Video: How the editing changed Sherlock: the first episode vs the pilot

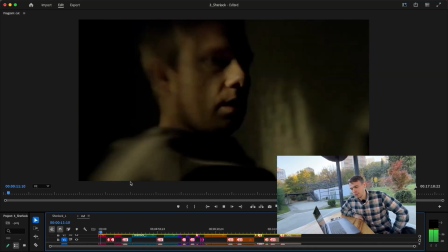0:09 Today I want to talk about Sherlock, BBC series,
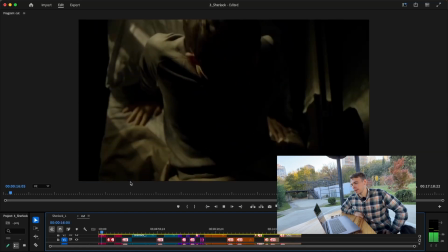0:13 which is unique in the sense that it's a classical story told in a modern setting.
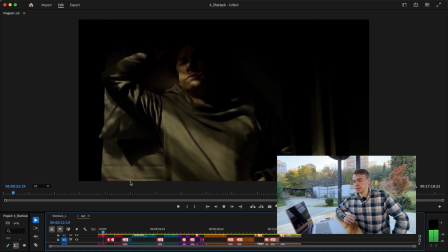0:20 This is not the only uniqueness of this TV series. It's been shot twice, at least the first episode.
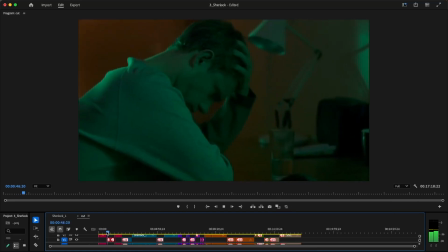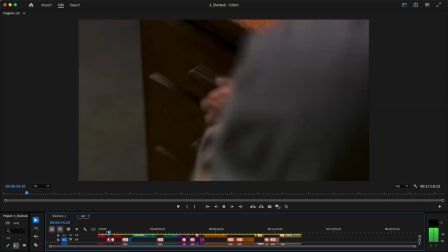0:37 They created a pilot that few people have seen. This is a great opportunity to compare what
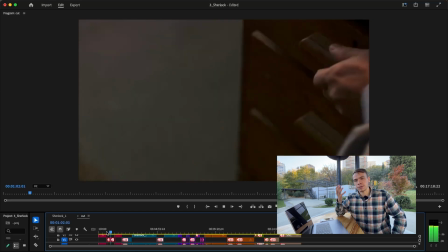0:46 does the initial idea look like and how it's being presented in a more interesting and fun way, which made this series known worldwide. And the connecting tissue between this idea and this great presentation is video editing and motion design. It starts with the title of the series.
Nothing happens to me.
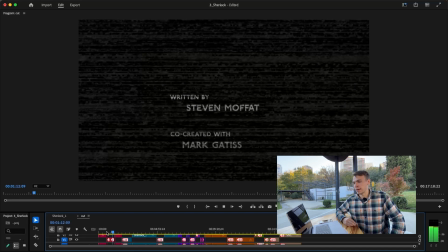1:15 Which is this text appearing on the screen and the creators' names and what it's based on,
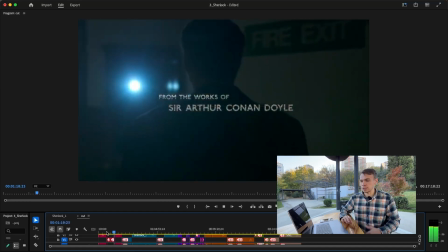1:23 which is functional and which does the job it was intended to do. We see in the real life, let's say real Sherlock, it's brought to the next level.
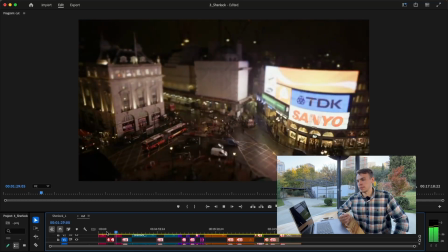1:33 Nothing happens to me.
We see the modern day London with Sherlock written in old font.
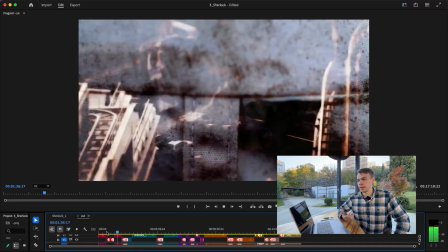1:42 We see investigations and crimes and some evidence
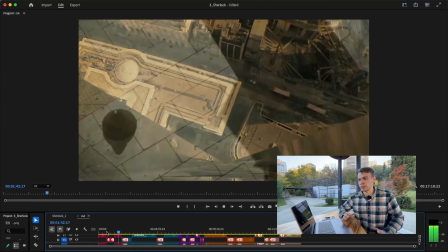1:48 which we don't have context for, but we are set for this crime story.
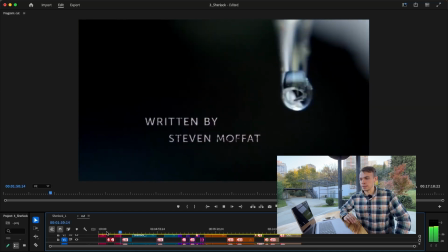1:57 We see the science of it.
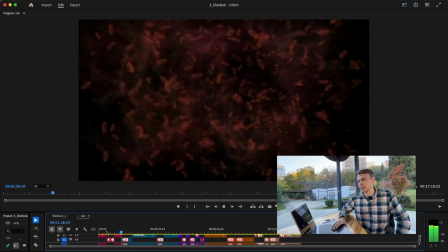2:00 So we know this is going to be an investigation story, a detective story, which is based on some scientific background and some scientific method,
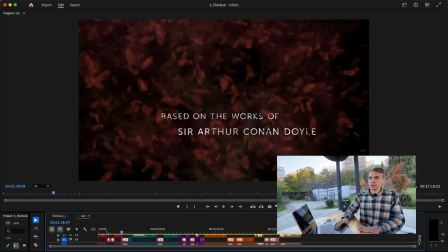2:09 which is what Sherlock is known for, that his deduction is kinda realistic. Another thing this series is known for is how we are connected to Sherlock Holmes, to his deductions and how he investigates the scenes, the crimes.
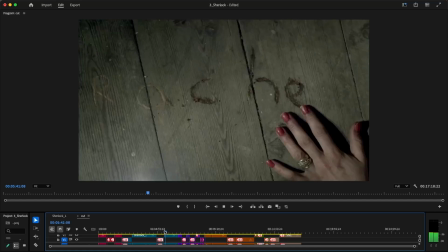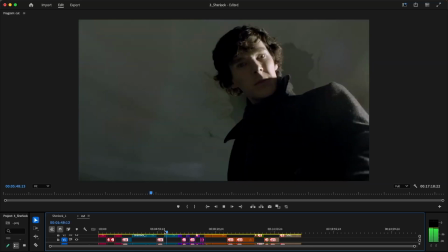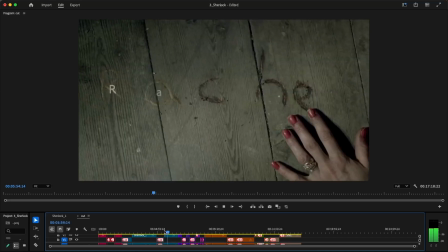2:41 And he thinks that this is dumb, and he just shakes his head and the text disappears.
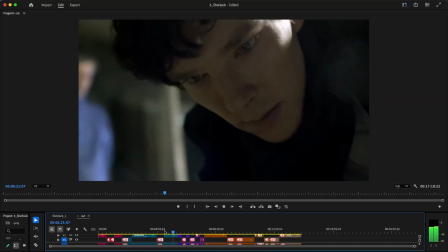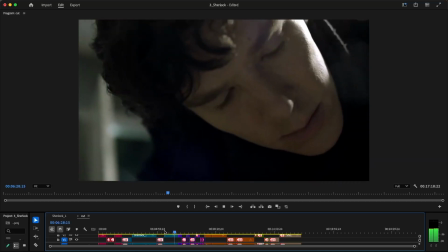2:52 None of the characters in the room know this, but we know. And this is how the same information delivered in the pilot.
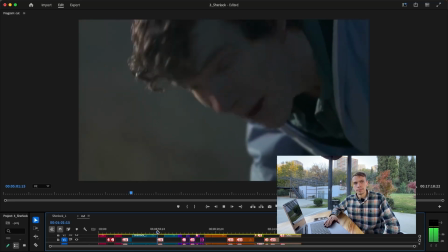3:00 God's sake, if you're just making this up. A wedding ring, look at it. It's too tight. It was thinner when she first wore it.
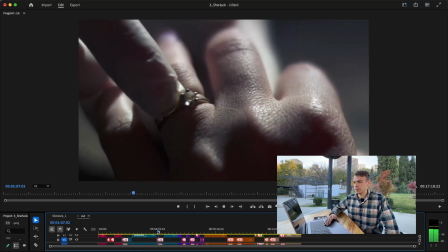3:06 That says married for a while. Also, there's grime in the gem setting. But the rest of her jewelry's recently been cleaned. That tells you everything you need to know about the state of her marriage.
Which is functional. Again, the characters discussed all the same information and clues that we just had a look at. And this is enough for us. But what my point is, using motion design and video editing, we take the basic premise and the scene, which works on its own, and take it to the whole new level just by making this exciting and interesting and making the viewer connected to these discoveries and just feeling like he's investigating himself. There are some simpler examples of a good motion design here. For example, how this TV series works with text,
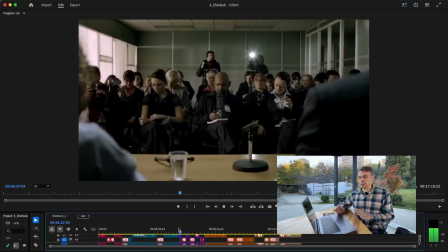3:52 which is done in this very simple but elegant and beautiful, in my opinion, decision.
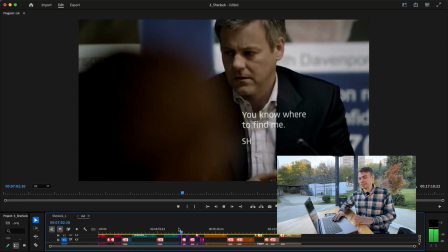3:57 However, in the pilot episode, we can see Sherlock sitting by the desk, by the computer desk,
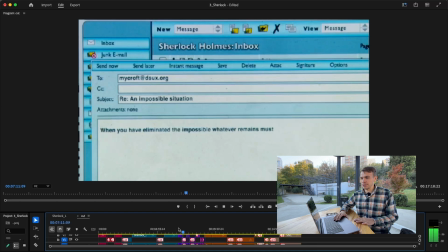4:03 and seeing this ugly 2000s interface, which is, if you look at this right now, just looks outdated.
I hope I'm not distracting you.